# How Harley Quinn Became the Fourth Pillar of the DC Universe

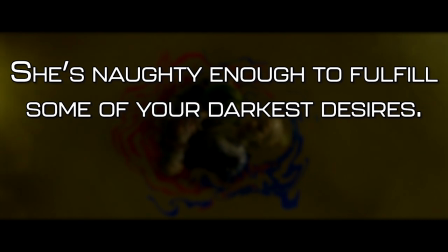1236s
She's naughty enough to fulfill some of your darkest desires. Her insanity is part of the seduction.
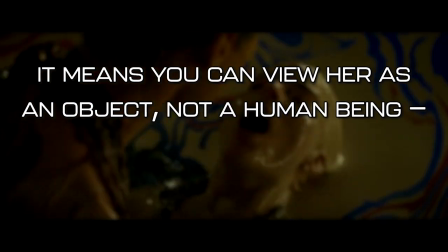1241s
It means you can view her as an object, not a human being, as long as it doesn't spill over into territory not involving sex.
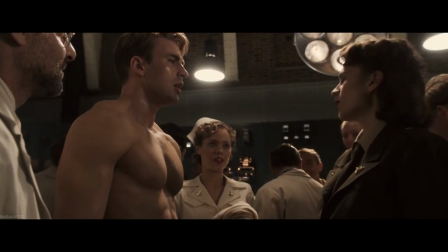1247s
And while the films of the Marvel Cinematic Universe have generally been more than happy to offer up at least one scene per film where the male hero smoulders shirtlessly towards the camera,
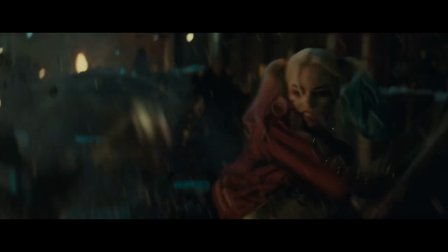1256s
they aren't expected to look that way for the whole movie.
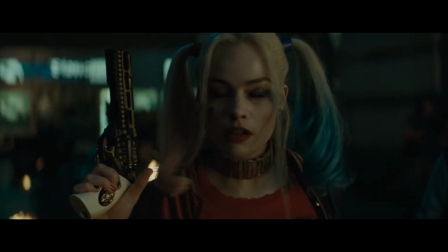1259s
Supriya Mukherjee of Scoop Whoop discussed the issue of comparing Harley's gratuitous shots to shirtless scenes of someone like Superman or Batman.
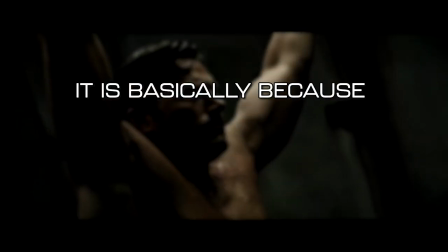1266s
When one looks at a muscular male superhero, it is basically because one wants to have the same amount of power.
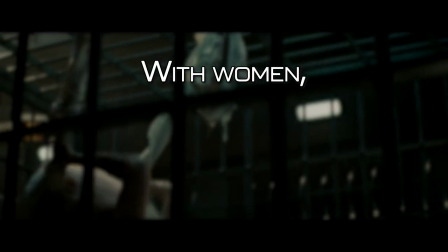1271s
It's more of a I want to be this way portrayal. With women, it's a matter of I tap that ass portrayal.
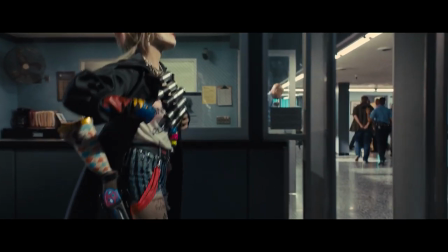1276s
Do you see the problem now? But her costume choices in Birds of Prey reflect Harley getting to look good while being comfortable, without being sexualized.
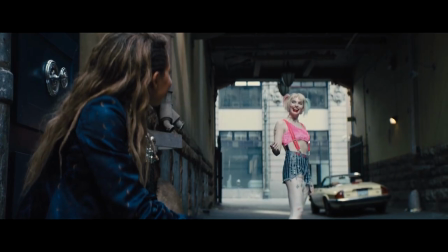1284s
For example, the high-waisted jeans versus the low-rise hot pants of Suicide Squad.
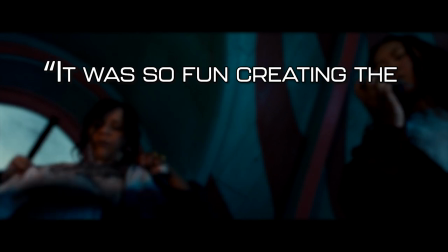1288s
When asked about the costuming for Birds of Prey, Cathy Yan told Den of Geek, It was so fun creating the costumes for them too, because it was done in such a way where it was more like dress-up.
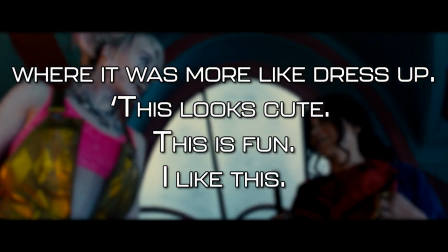1296s
This looks cute. This is fun. I like this. How do you feel in that? You comfortable? Do you feel good?
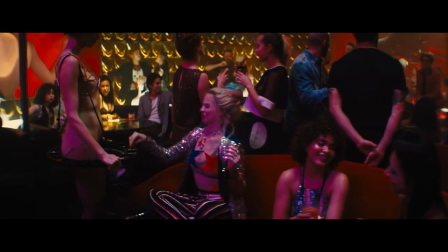1301s
Do you feel sexy? Do you feel empowered? Is this flattering on you? And so as much as Birds of Prey Harley still shows plenty of skin, the camera treats her differently than before.
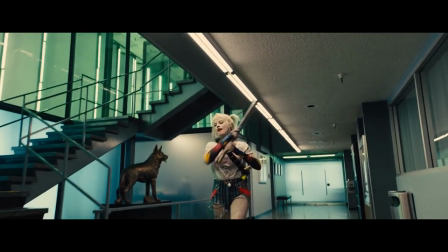1309s
Not lingering on particular body parts, or as put by SyFy's tumor regarding Suicide Squad,
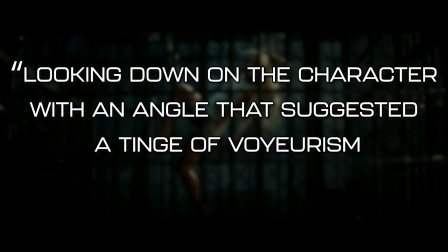1314s
looking down on the character with an angle that suggested a tinge of voyeurism and a specific power dynamic.
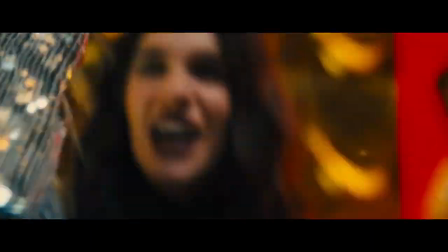1319s
In Birds of Prey, the camera feels like it works in tandem with Harley, focusing on what she wants it to focus on, rather than as an outside force peering in.
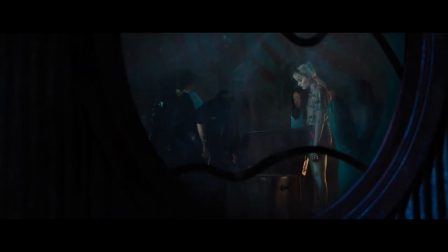1327s
Yan told the Daily Beast regarding cinematography that it was about staying mostly on the face because that's where the performance is.
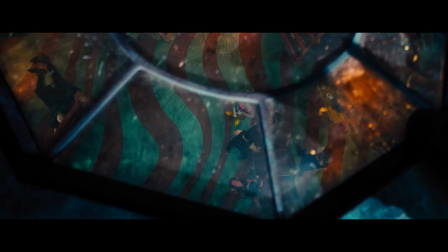1333s
The narrative and the surrounding context also plays a big part in how Harley's sexuality is perceived.
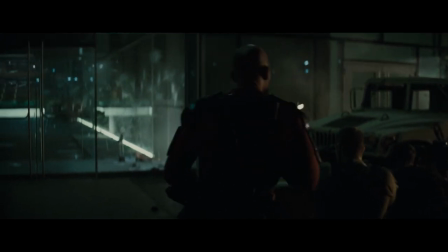1338s
In Suicide Squad, Harley is surrounded by men who are all practically outfitted,
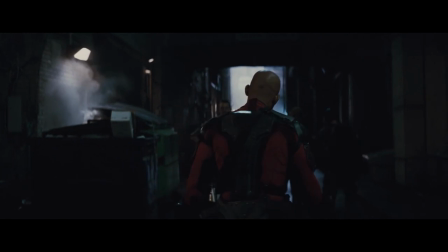1343s
so her appearance stands out and makes it feel more like something for the boys, and her character is ultimately reactionary to the men in the film,
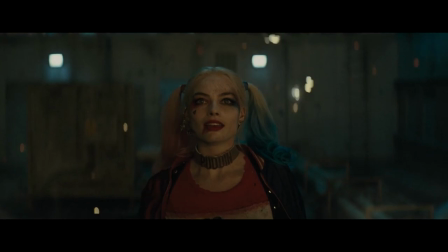1349s
rather than having much agency on her own.
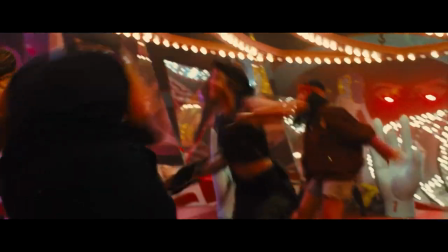1352s
And this is one of the big things that Birds of Prey brings to the table, by surrounding Harley with other women who display their own femininity in a variety of ways compared to Harley,
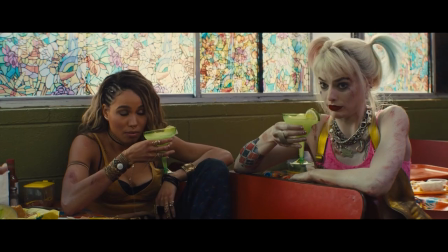1360s
and make her feel less ogled or singled out. But Where Birds of Prey focuses on Harley's platonic relationships with the woman around her.
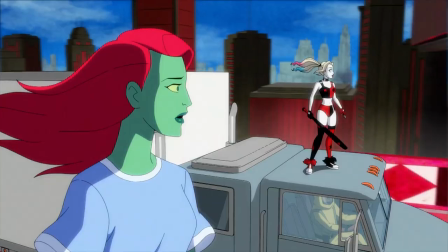1367s
DCU's Harley Quinn dives into the one between Harley and fellow supervillain Poison Ivy.
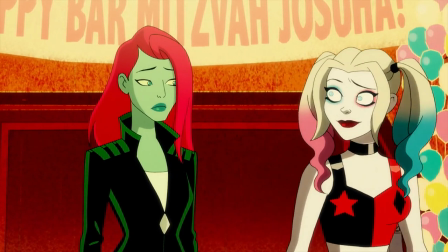1372s
What begins as Harley's one positive supportive friendship gradually grows into a deeper and explicitly romantic connection,
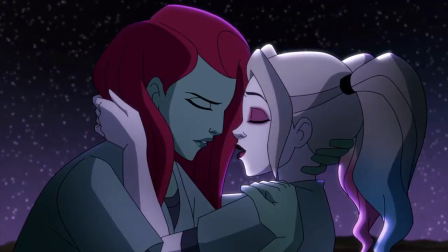1378s
arguably becoming the overall main storyline in the show's second season, after a mid-season kiss that takes the subtext and very much makes it into text.
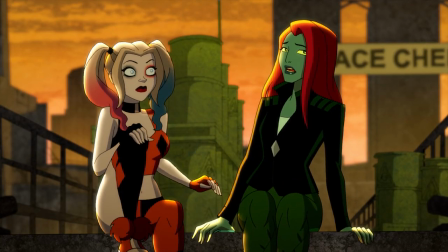1386s
And somehow, a love triangle between Harley Quinn, Poison Ivy and fucking Kite Man was some of the best relationship drama of 2020.
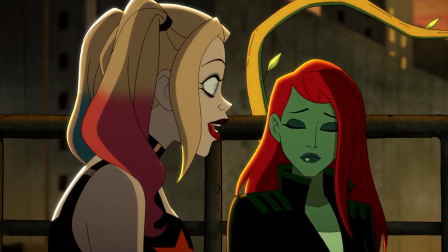1394s
The relationship is a slow burn, making sure to develop the dynamic first, and get both characters into a place where it made sense.
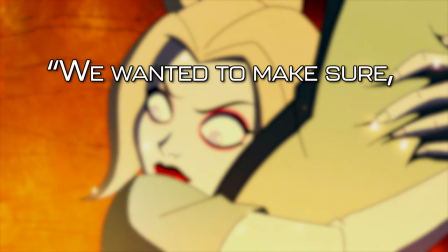1401s
As Justin Halpern told Sci-Fi Wide, we wanted to make sure in the first season that it was just that Harley self-discovery,
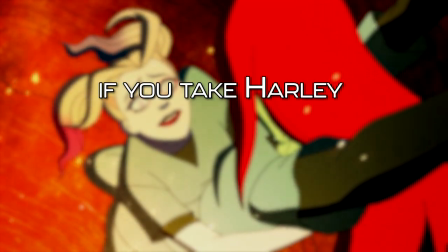1407s
and we felt like it was hard to do a self-discovery story if you take Harley out of one relationship and put her into another one.
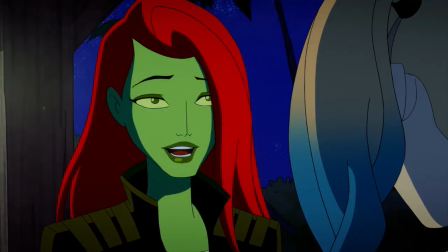1412s
But even by the time the relationship takes a romantic turn,
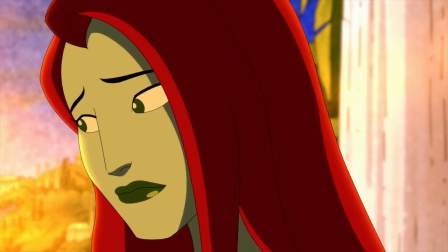1415s
it's hardly a smooth ride that deals with the real and relatable issues of trust and commitment between two people with difficult histories and mental health issues.
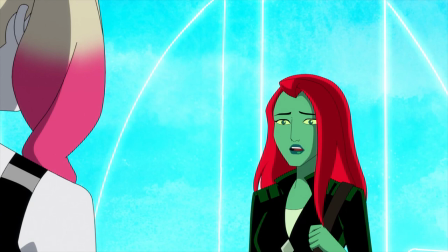1422s Harley, you run from one thing to the next and at some point that's gonna be me.
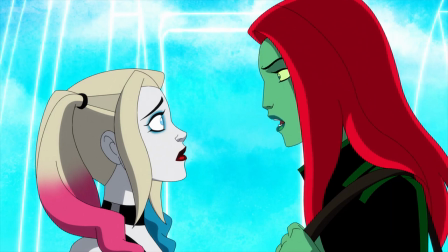1429s And the truth is I trust you with my life, but I don't trust you with my heart.
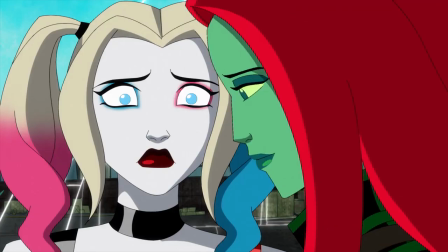1436s
It's important queer representation in the superhero medium, treating both characters is already out and dealing with very real emotional issues that both characters have to evolve with,
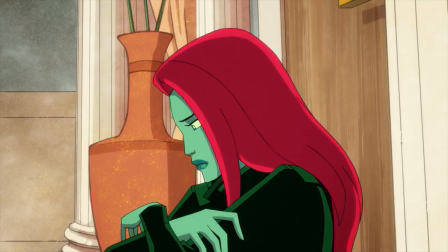1444s
especially when the two characters have a long history that have seen their romantic dynamic often acknowledged but rarely showcased.
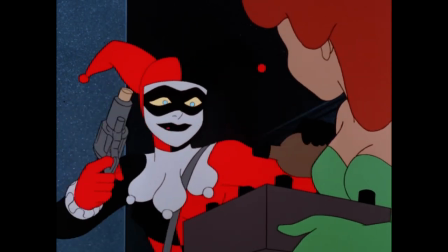1450s
Harley and Ivy first teamed up in a 1993 episode of Batman the Animated Series, and consistently worked together through Harley's life on page,
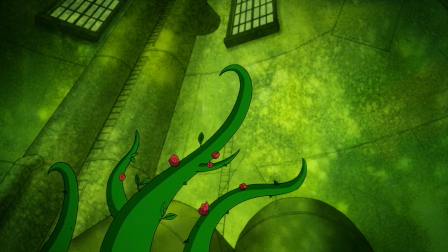1457s
but despite long-running undertones, they didn't officially get together until 2013,
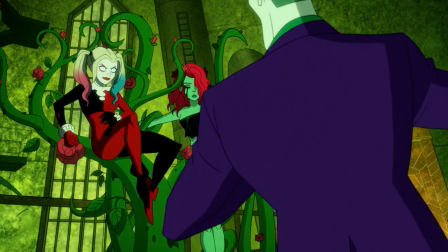1462s
and didn't kiss on page until 2015's Bombshells, and not an official main canon until 2017.
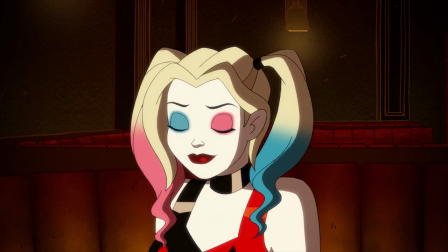1467s
Importantly, the Harley Quinn show isn't about overly romanticising or villainising either of Harley's main relationships in the show,
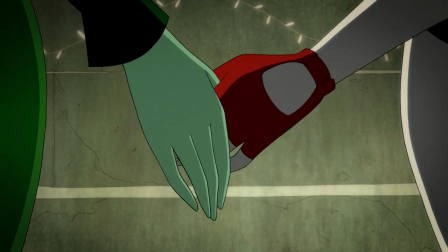1474s
but rather about exploring the emotional complications of each and about building and moving forwards.